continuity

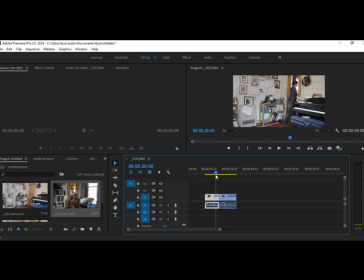[4:18]
I'm just going to do it quickly so that way, you guys don't have to watch it.
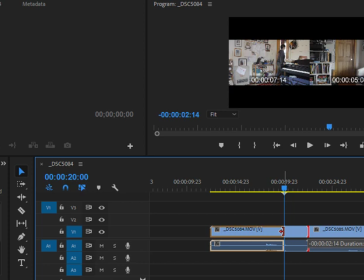[4:23]
But basically, I would look for the moment when I just start to open the door.
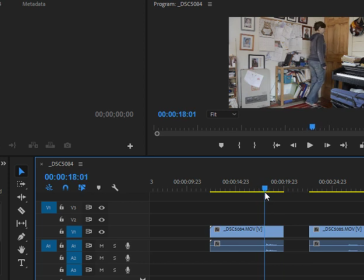[4:30]
So let's see, something just tiny bit starts to open, maybe about there.
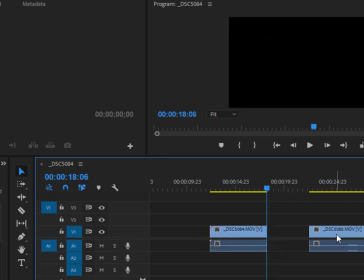[4:38]
Trim that down and then go to this clip
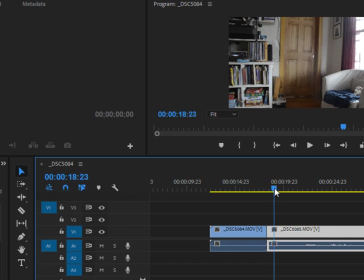[4:42]
and try to get it to where it's that clip A just left off. So where I've just started to open the door about that much, something like that. Now you really need to do this frame by frame. I'm just doing it very quickly.
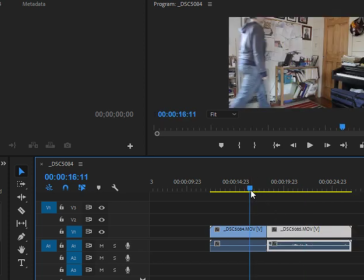[5:00]
And also my light kind of shifts. This was very bright and the other one is darker, so that's not going to look perfect, but just very briefly, There we go, something like that.
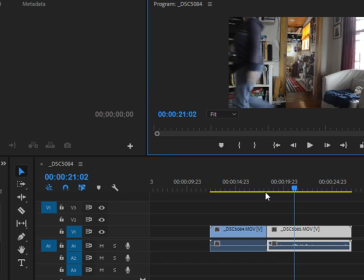[5:11]
But when I look at your homework assignments, I do look at them frame by frame. So I really make sure that you have cut at the exact same spot.
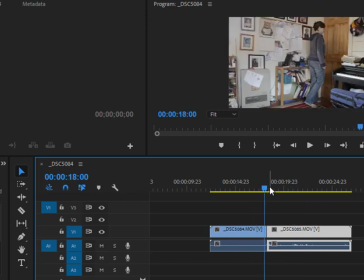[5:19]
So where this one ends, I would look to see like just exactly how far the door is already open,
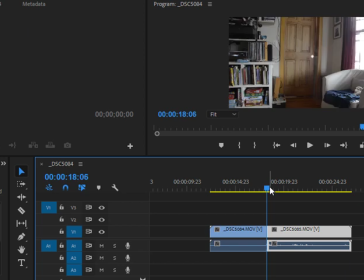[5:26]
just a tiny bit, and make sure that that's exactly where the second clip picks up.
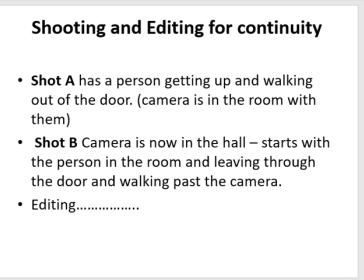[5:33]
Okay, so I have this kind of written down in the PowerPoint, and you can look over that and have that as a reference.
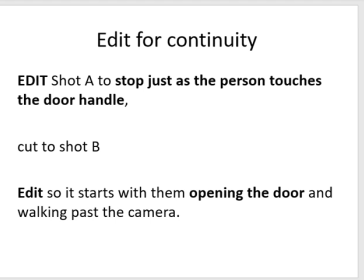[5:40]
Well, this is everything I just went over. Now, I have posted on Blackboard a couple of past student examples,
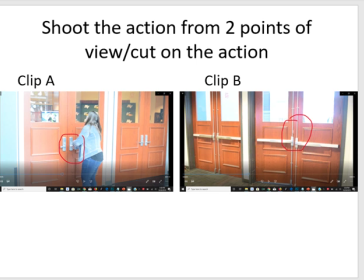[5:49]
and some are really spot on, and some are maybe they could be edited, just trimmed a couple of frames here and there. So I have them kind of for two things. One, I have some that are just singles to show you what like a single scene looks like, because you have to do 3 of these, and then others just to simply show you what I'm talking about,
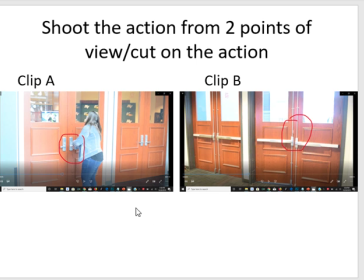[6:08]
where I want 3 of them on a single timeline. Okay, so if we look at these past student examples, this is the first clip and here's the second clip.
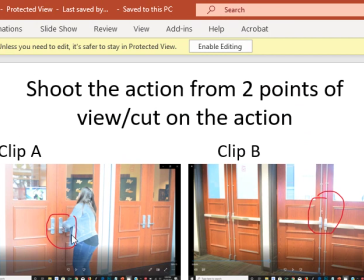[6:17]
And it looks pretty good, but if you look at the second clip, this is really just where it starts.
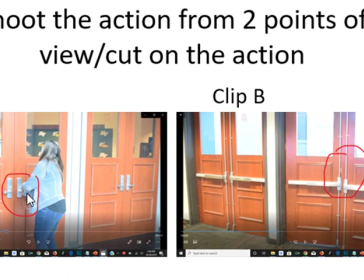[6:22]
Her hand is already on the inside of the door and it's already open. So this one cuts and her hand, it really should have gone a little bit further. It should have gone to the point where her hand was also on the door. But it's pretty good like when you watch it continuously and like not looking frame by frame.
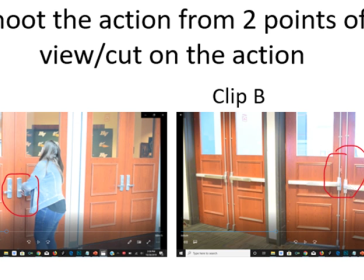[6:40]
But when you look frame by frame, you can see wasn't quite there. All right.
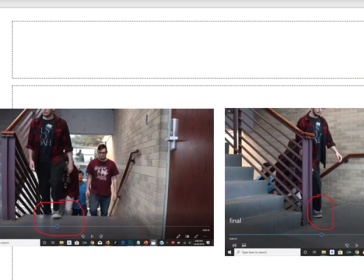[6:46]
The really good one to practice is walking up the stairs and making a turn. And it's also really hard because what you have to make sure is when the person walks up the stairs both times, that they land both times with the same foot.
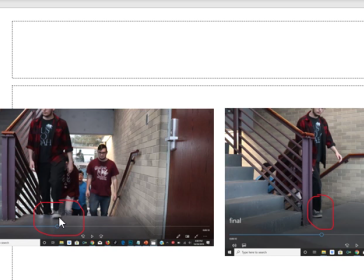[7:02]
So in this example, this guy is walking first and he has his left foot on the top stair and then he goes around the corner.
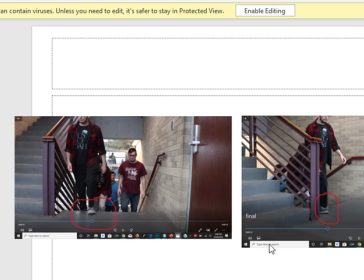[7:11]
And then the second time, when they move the camera over here and he walks up, he has his right foot. So that's a break in continuity. But that's a really good one to practice.
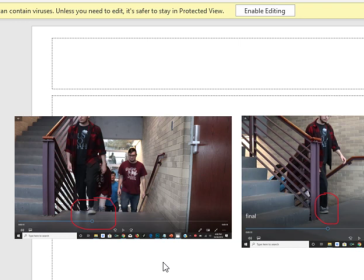[7:22]
But just be aware and make sure that if it's you or someone else, that when you walk up the stairs, the 2 times that you have your feet in the exact same spot.
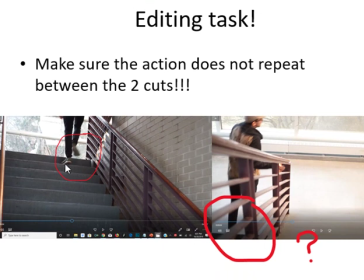[7:31]
This one, here's the problem, is that in the first cut, he has clearly reached the landing.
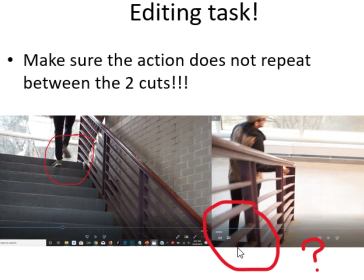[7:40]
And then in the second cut, when it starts, it's a little bit hard to see because this is cut off, but it doesn't look like he's reached the landing. So when you play this, it kind of looks like he's gone back a step.
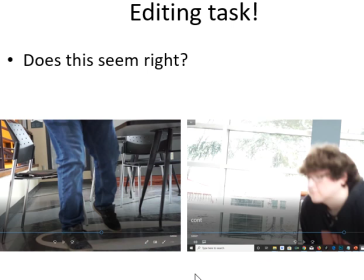[7:55]
All right. And does this seem right? Not really, right? So this is the end of the first clip, and you can see his legs are already straightened. It's a little bit of an odd camera angle also just because his head's cut off.
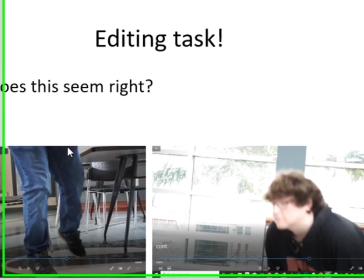[8:09]
But you can see his legs are straightened, so the assumption is he should be a little bit straighter here.
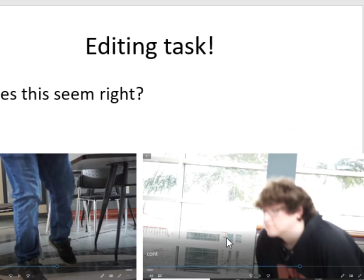[8:16]
But the problem with something like this also is just it needs to have continuity and show us the same body parts.
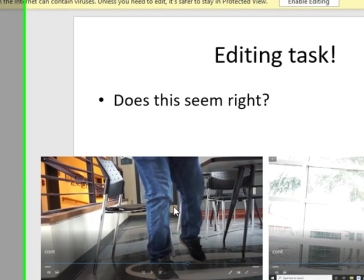[8:23]
So both of these shots really should have been done more wide angle so we could
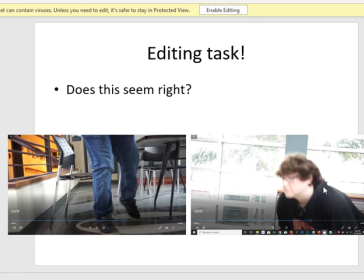[8:27]
see how his back is bent here and we could see his legs and bring that continuity. On Blackboard, I have some good examples
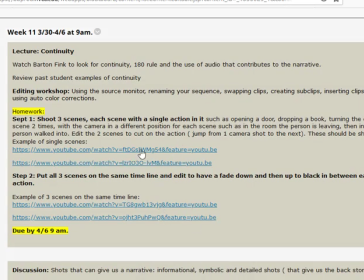[8:39]
posted here of these are just the ones that are like the singles. So you have to do 3 of these.
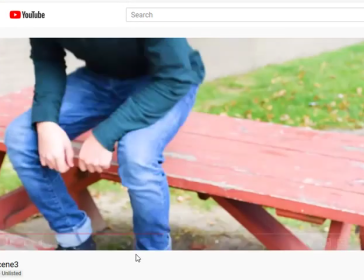[8:45]
So this person did for his one scene actually 3 edits. That was a really good jump.
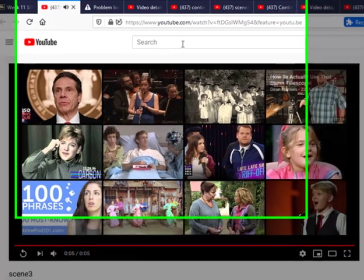[8:50]
And then we have the landing. So that's actually pretty difficult to do. They did a very nice job with the editing.
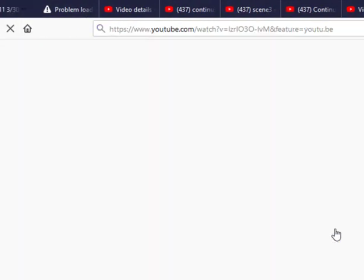[8:57]
And here's another one.
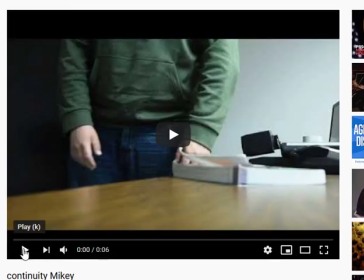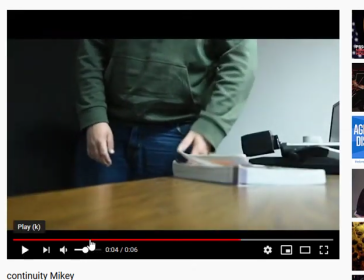[9:06]
Also, what works is the fact that they edit right on the action.
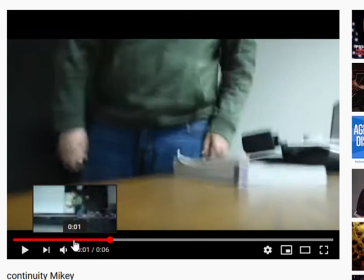[9:11]
So if we go through that kind of like frame by frame, he's just picking up the book.
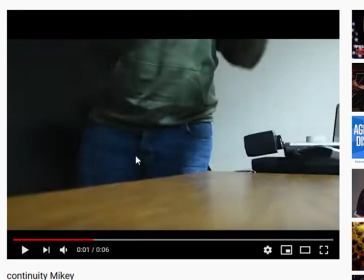[9:20]
And here we can see that his arms are in the same position that they were in over in the previous one.
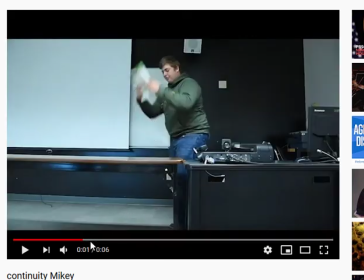[9:27]
So where we can see that they're a little bit bent. So that what makes it work.
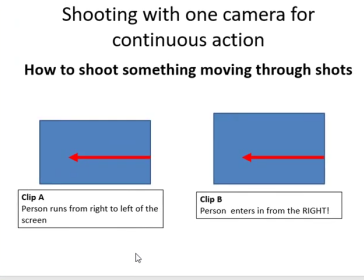[9:36]
When you are editing something with action, what's really important is that you make sure there's continuous action. So if in your first clip, the person is going from the right to the left, in the second clip, they have to continue going from the right to the left.
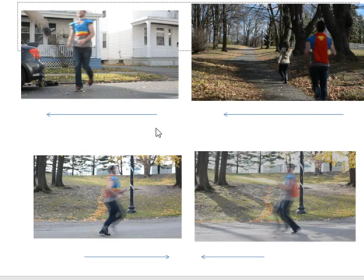[9:51]
So I'll show you an example. So in this past student's example, I don't know, he dressed up like Superman. And what we had in this first shot was he's out of scene and then he runs from the right side to the left side out.
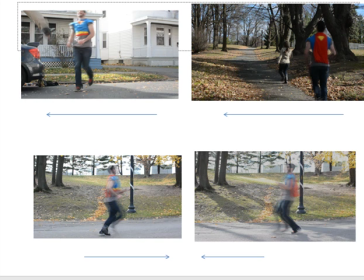[10:06]
And it's supposed to look like He's kind of chasing a person. So then the camera moves and we see this park scene, and they're both out of scene as well, and then they both walk in from the right to the left. And that makes it look like he was continuing to walk along and move into the next scene.
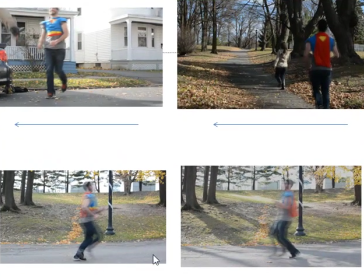[10:26]
This was an accident. As you can see here, it looks like it's reversing.
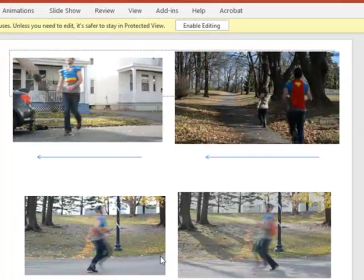[10:31]
It was supposed to look like continuous running down, but it looks like reversing because he went from the left side to the right side, and then he went from the right side to the left side. So when you're shooting something, this is another really good continuity practice, that you want it to look like it's continuous.
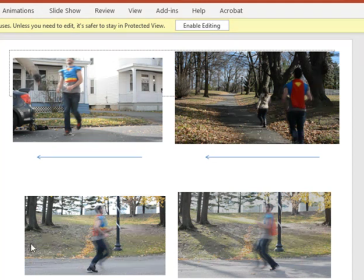[10:49]
So someone is running from frame to frame, make sure that they go in the same direction from both shots.
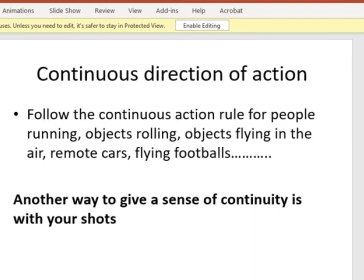Okay, so that's all that I'm going to cover in terms of continuity.
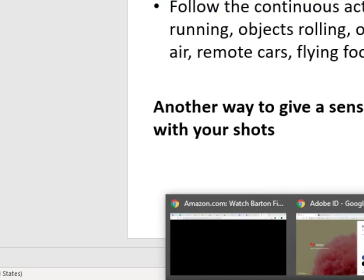[11:07]
And look on Blackboard. I have all of those examples there. Or did I just have Blackboard?
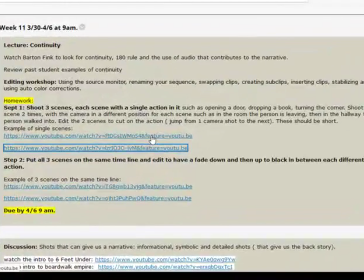[11:13]
Sorry. I have the examples there and your homework description, but you're going to do 3 of these scenes. So each scene has to have one action in it. And then you're going to repeat that action twice and then edit cut on the action.
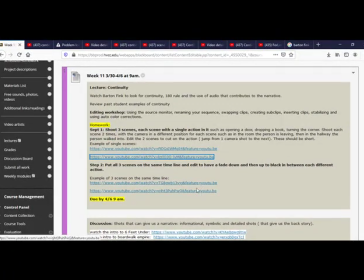[11:32]
And then do 3 of those in the same timeline. And you can look at these examples here so that it's just, I see one action, only has to last like 10 seconds, fade down to black, give me a couple seconds of black, fade up, give me the next one. Okay, let me know if you have any questions.